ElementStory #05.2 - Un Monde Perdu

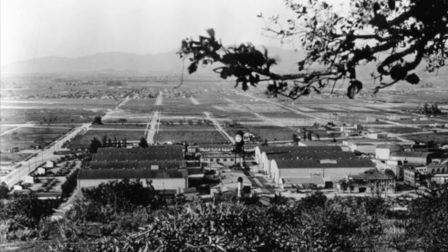[8:36]
À la recherche de financement, Watterson Rotheker contacte la First National Pictures.
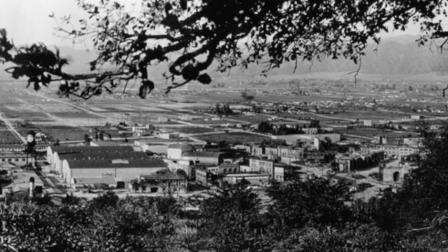[8:41]
Ce studio possédait un département d'effets spéciaux sous la direction de Fred Jackman.
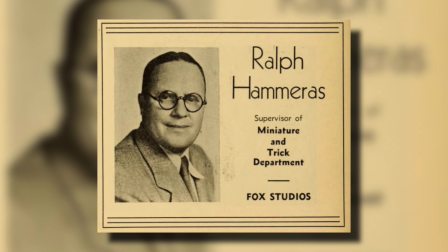[8:48]
Willis O'Brien fut présenté à Ralph Ameras, le développeur de la technique du matte shot,
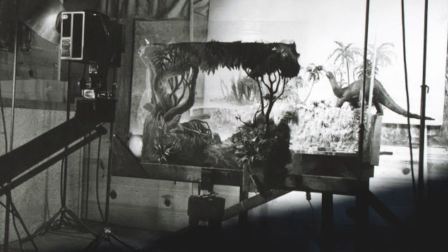[8:54]
un procédé permettant de filmer des acteurs devant un décor peint sur verre.
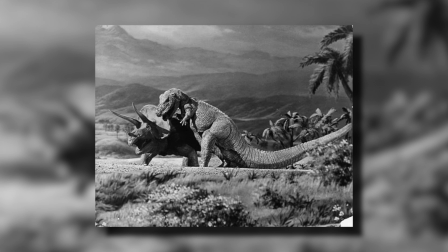[8:59]
Le tournage se déroula dans les studios Brunton basés à Burbank.
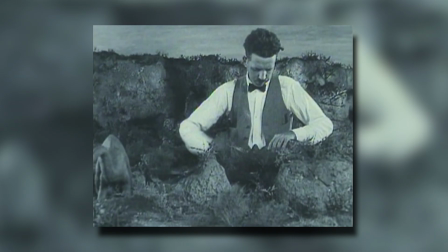[9:03]
Mais la mise en chantier du monde perdu se révéla complexe.
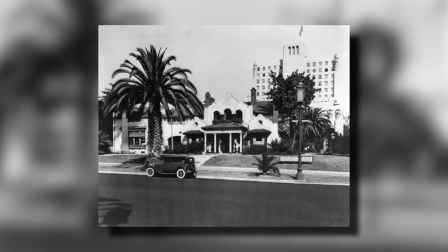[9:08]
O'Brien fit appel à un Mexicain travaillant dans une épicerie, le jeune Marcel Delgado,
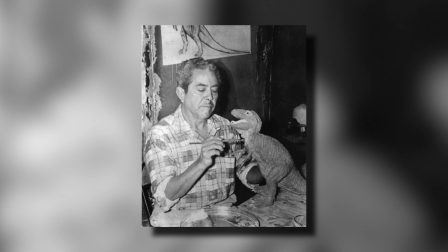[9:14]
qu'il avait rencontré à l'Institut Art Otis de Los Angeles.
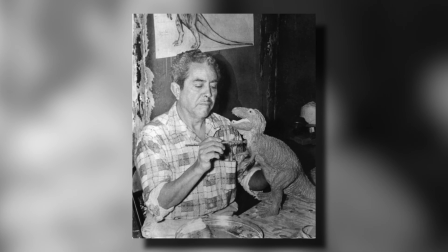[9:19]
Impressionné par le talent de ce jeune homme de 21 ans, cette rencontre signa le début d'une longue collaboration.
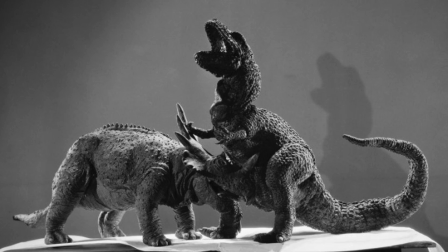[9:25]
Marcel Delgado construisit une 50aine de dinosaures.
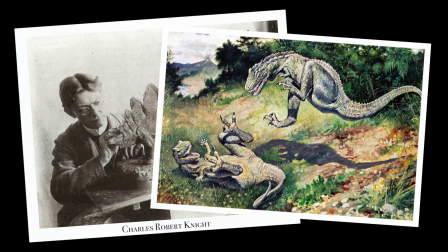[9:29]
Lui et O'Brien basèrent leurs modèles sur les peintures de Charles Robert Knight, connu pour ses reconstitutions fidèles.
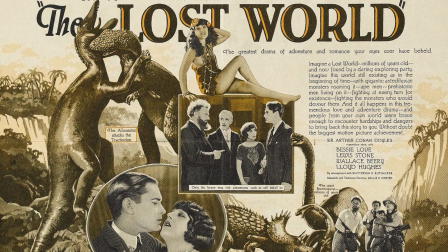[9:37]
L'attraction principale du film reposait en effet sur la variété des dinosaures vivant sur
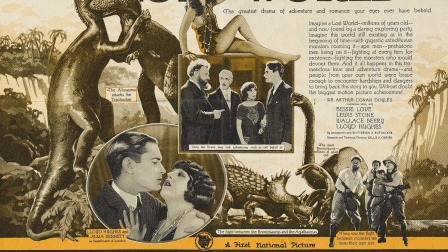[9:42]
le plateau amazonien et dans des scènes de combat se voulant criantes de réalisme. Deux plateaux furent utilisés pour la prise de vue des miniatures. Et le tournage nécessita pas moins de 125 techniciens et artisans pour créer ce monde perdu.
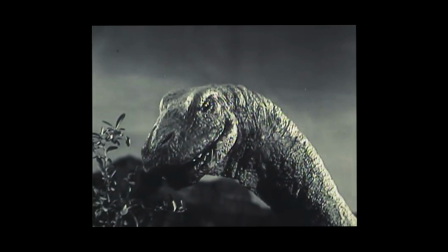[9:59]
À la différence des courts-métrages réalisés par Hobie,
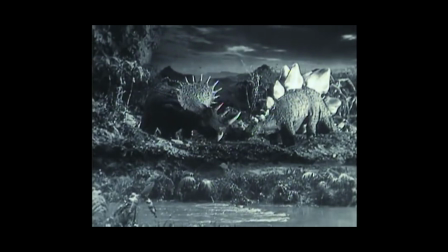[10:02]
comme son tout premier film expérimental Morpheus Mike ou The Dinosaur and the Missing Link de 1917, Willis O'Brien perfectionna ses modèles et l'animation, à la recherche d'un réalisme plus abouti.
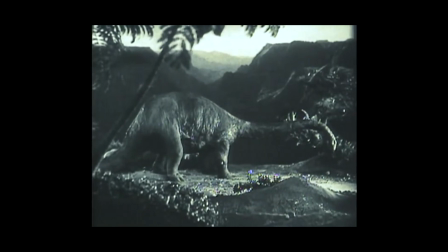[10:15]
La respiration des animaux était assurée par l'utilisation de vessies de ballons de football reliées à des tuyaux dissimulés dans le décor.
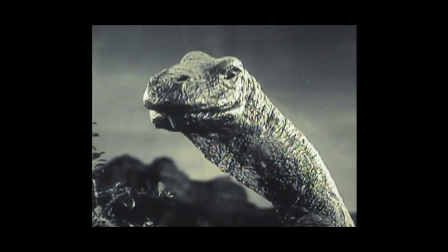[10:25]
Les squelettes des animaux furent fabriqués avec une armature en acier recouverte de feuilles de caoutchouc ciré,
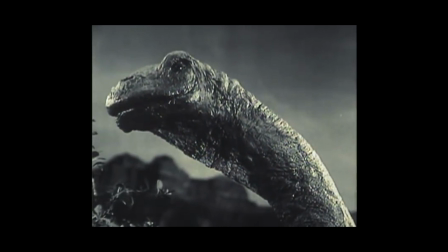[10:32]
utilisée également pour les prothèses dentaires. Des éponges pour le volume, une peau en latex, du chocolat liquide pour simuler le sang des blessures.
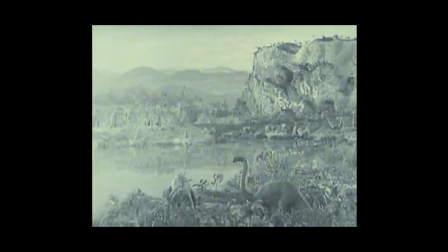[10:42]
Et il introduisit l'utilisation de valves pour gonfler les ballons, donnant aux animaux la sensation de respirer. Les câbles, pour donner l'illusion du vol des ptérodactyles, furent peints image par image sur la pellicule.
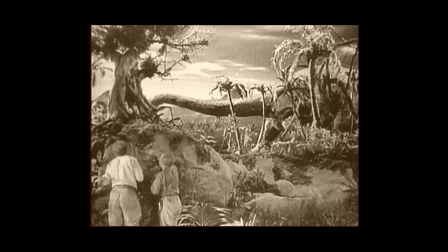[10:58]
O'Brien combina parfaitement l'action des personnages avec les dinosaures dans un même cadre,
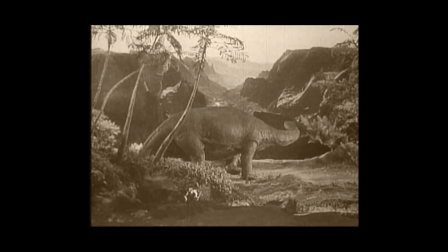[11:04]
offrant ainsi dans un mouvement de caméra mobile des images fortes en émotion.
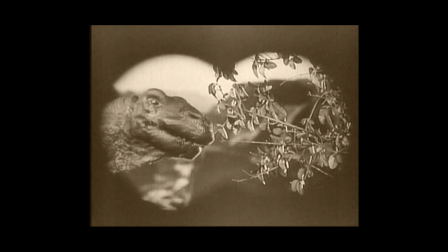[11:10]
Des gros plans sur les têtes des dinosaures furent réalisés, offrant des images impressionnantes avec salive sortant de la bouche, des yeux tournant dans leurs orbites et le souffle de leur respiration. Willis O'Brien passait pas moins de 10 heures de travail d'affilée avec sa caméra spéciale stop motion afin de constituer 30 secondes d'animation finale. Les acteurs et les dinosaures partageaient la même scène par la magie de l'exposition double.
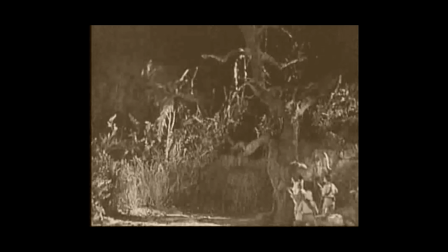[11:40]
Cependant, une tête de brontosaure à taille réelle fut construite pour le tournage de plans rapprochés. Les images étaient projetées sur un écran transparent et les acteurs placés devant semblaient réagir aux prises de vue des modèles. Les fonds étaient peints sur verre en couches superposées pour donner une illusion de profondeur.
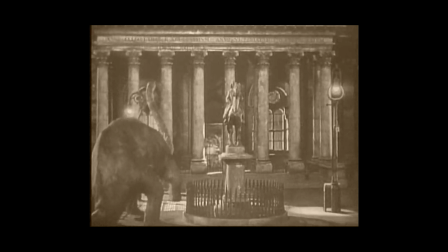[12:01]
Une liberté prise avec le roman de Conan Doyle permit de concevoir une scène finale spectaculaire.
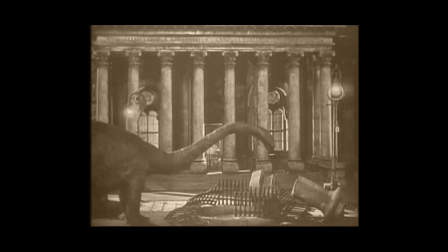[12:07]
Dans le roman, les membres de l'expédition revenaient avec un petit ptérodactyle comme preuve de leur découverte. Dans le film, l'animal se transforma en un brontosaure de plus de 20 mètres, inaugurant l'utilisation d'un monstre en liberté.
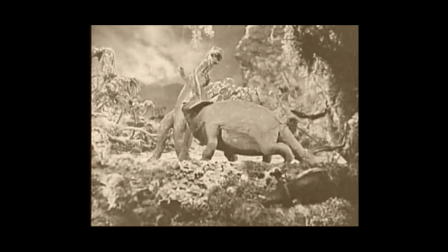[12:22]
Ce fut aussi l'occasion de créer tout un bestiaire de créatures.
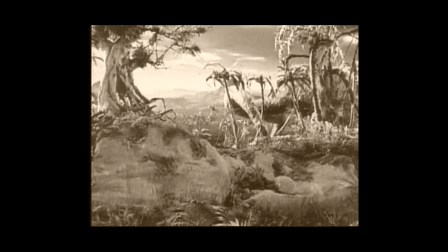[12:27]
Triceratops, Tyrannosaurus, Pteranodon, Allosaurus,
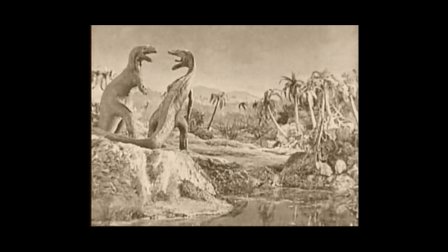[12:31]
Stegosaurus et Brontosaurus apparaissent tantôt dans des scènes de combat, tantôt regroupés autour d'une lagune.